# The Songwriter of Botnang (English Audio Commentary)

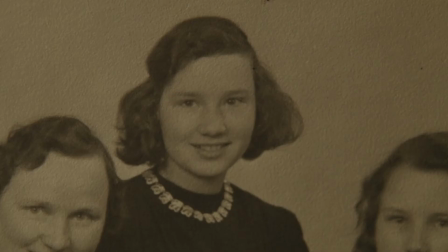By the way, I love these shots of the photo album. You know, I decided to show most of the pictures in that context.
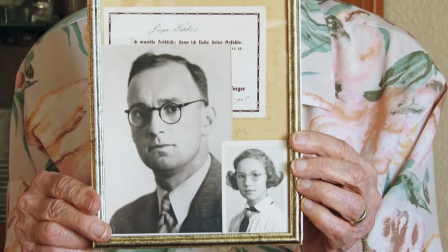Some of them we put on a tabletop, but I loved them in the album, actually,
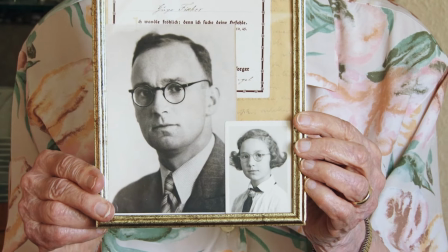because I wanted to give this film a feeling that we are visiting her.
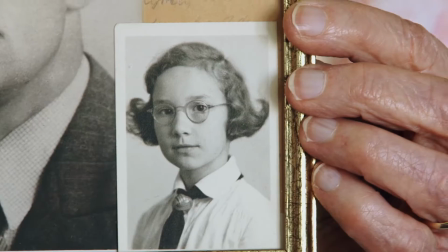And this brings me actually to why I had the idea to do this film in the first place.
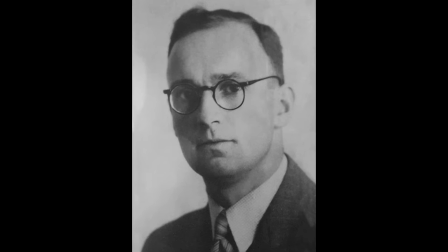So Gerda Herrmann and I knew each other since May of 2008,
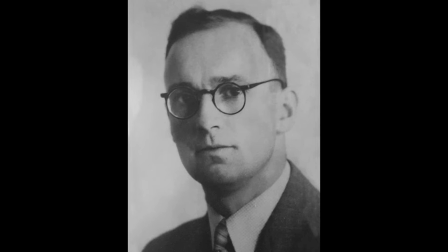and a song I wrote plus a poem were published in one of the anthologies
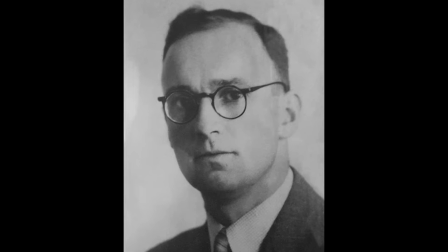that she co-publishes with the Förderkreis Kreatives Schreiben und Musik e.V.
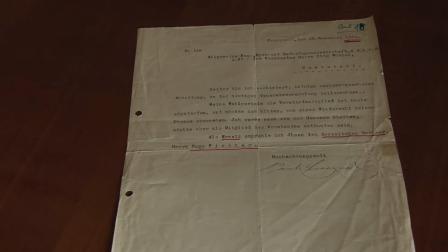and then over the years our contact became less because I was
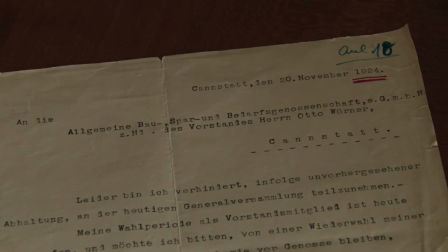very busy doing some things and so on and then in 2018 she approached
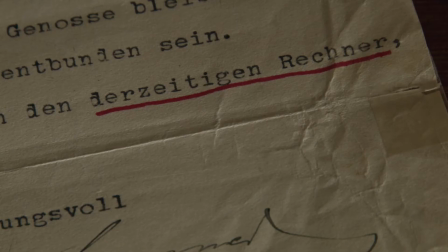me again after my film Timeless screened in Stuttgart and the newspaper wrote
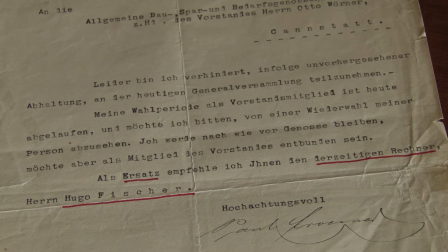about it she read about it and she just approached me and congratulated me on it
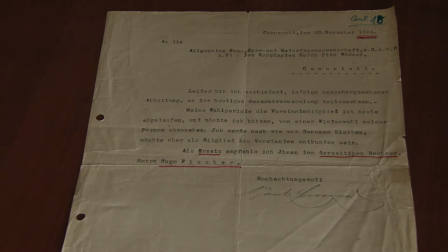so in early 2018 I visited her at home again after quite a few years and we talked
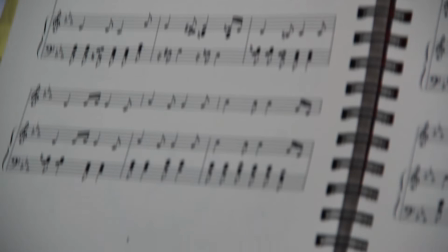about all kinds of topics and I just thought it's so remarkable she has all these
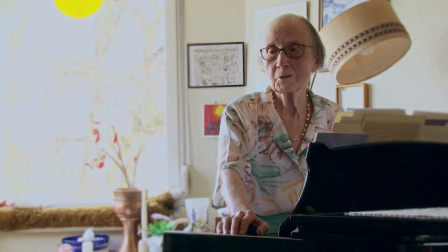pictures all these stories all her songs it needs to be all you know it needs to be put into a
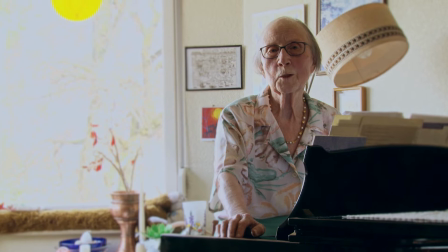movie so that other people can have this experience of visiting her by the way this shot I really was impressed you know when I saw her fingers moving like that while she spoke so I filmed the clothes up there as well.
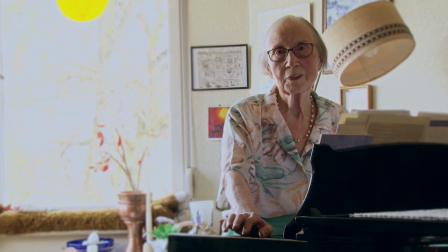And the beginning of the film, these parts where she's talking about her childhood and what it was like under the Nazis and all the World War II stories that are actually, you know,
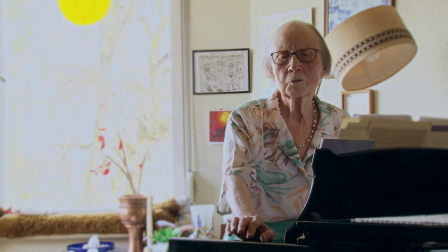very sad stories.
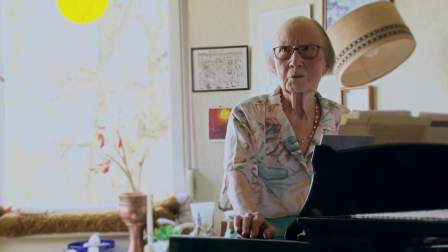For a while, until almost the last cut, there was no music for these scenes. And then I noticed that basically we have a 10-minute segment that doesn't even
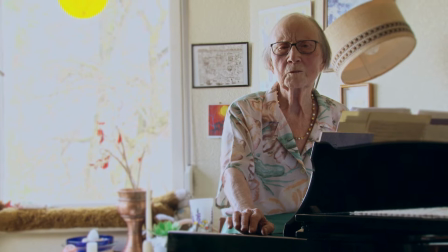have any music in it and doesn't address music. So one of the last days of producing these films,
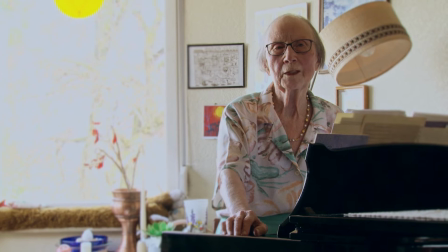I visited her and we just looked for instrumental pieces that could go in mood to these scenes here.
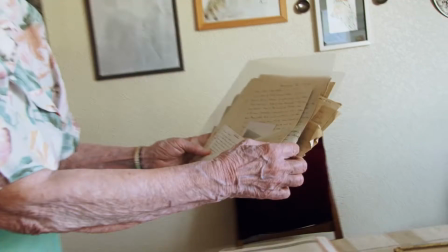Anyway, so in early 2018, I had the idea to do the film, and she was interested.
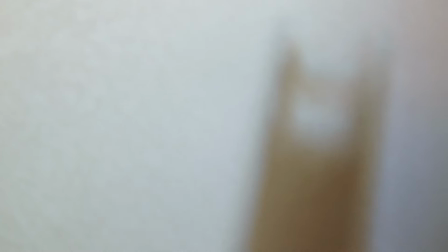And so I visited her one day with a camera, and that's basically the entire crew of this film.
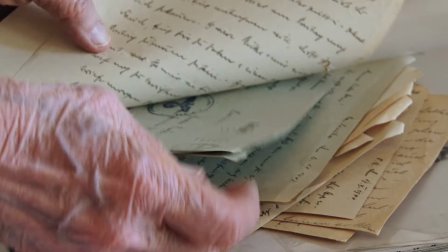It's just me with a camera and a microphone. It's a very, very small production.
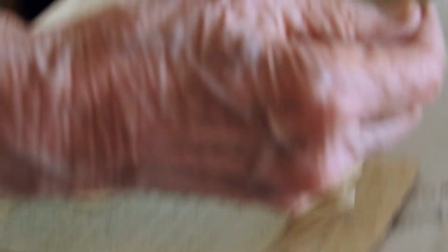I visited her with a camera, and I filmed a lot of footage, interviews.
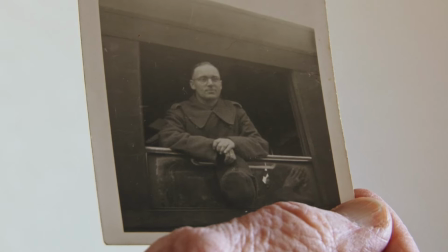I filmed two songs, the feminist Moritart from the opening and Tante Radai, and we filmed her listening to The Panther.
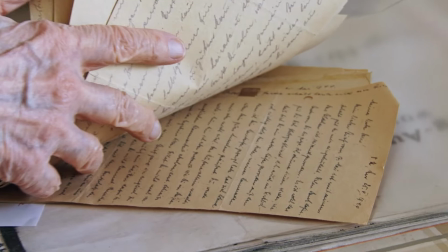And I remember that day, I felt there's so much to film here, I need to do it quickly, I need to film as much as possible.
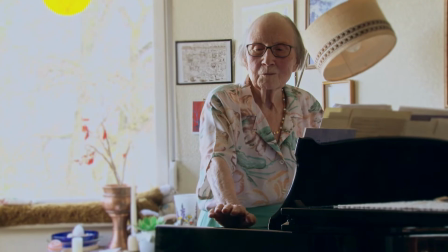And we actually got quite a lot of things done. From that first day of filming in mid-2018,
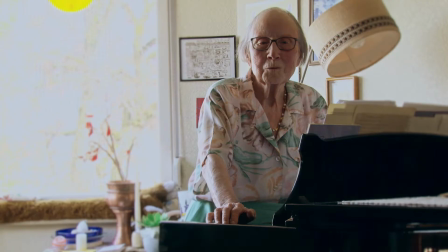it took me a while to actually get to edit the footage. because there
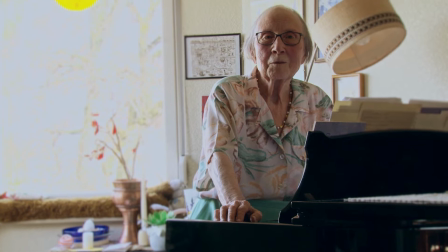was so much going on that year and this was you know a small passion project i did
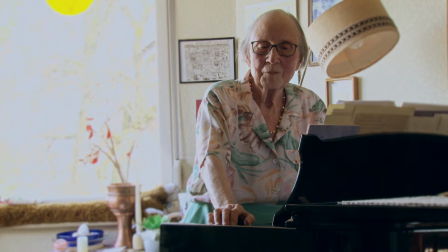and then in early 2019 i i had some
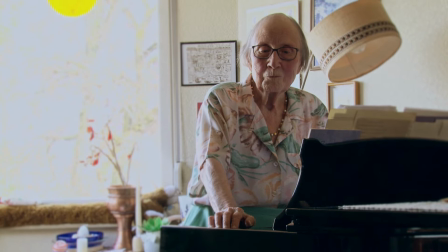time and i assembled that footage into a 17-minute work print i sent it
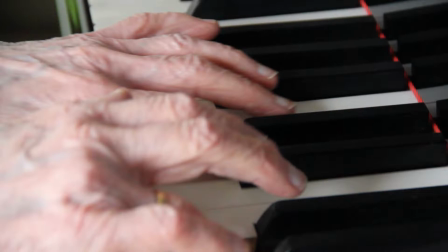to her and she really liked it and then i thought let's expand upon that
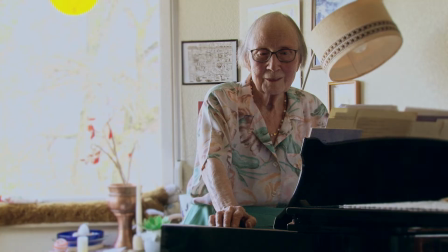it's a good basis but it needs more you know more material to be more interesting
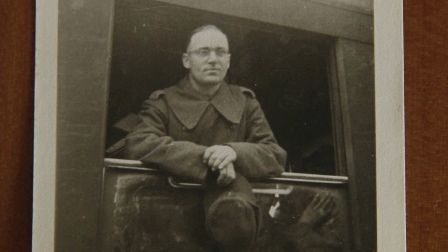the first day of filming included mostly handheld footage and very little in terms of context. We had a few photos but on that day she mostly told me of several things.
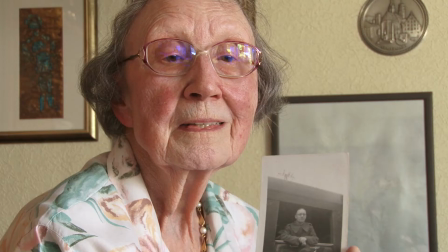I asked her questions.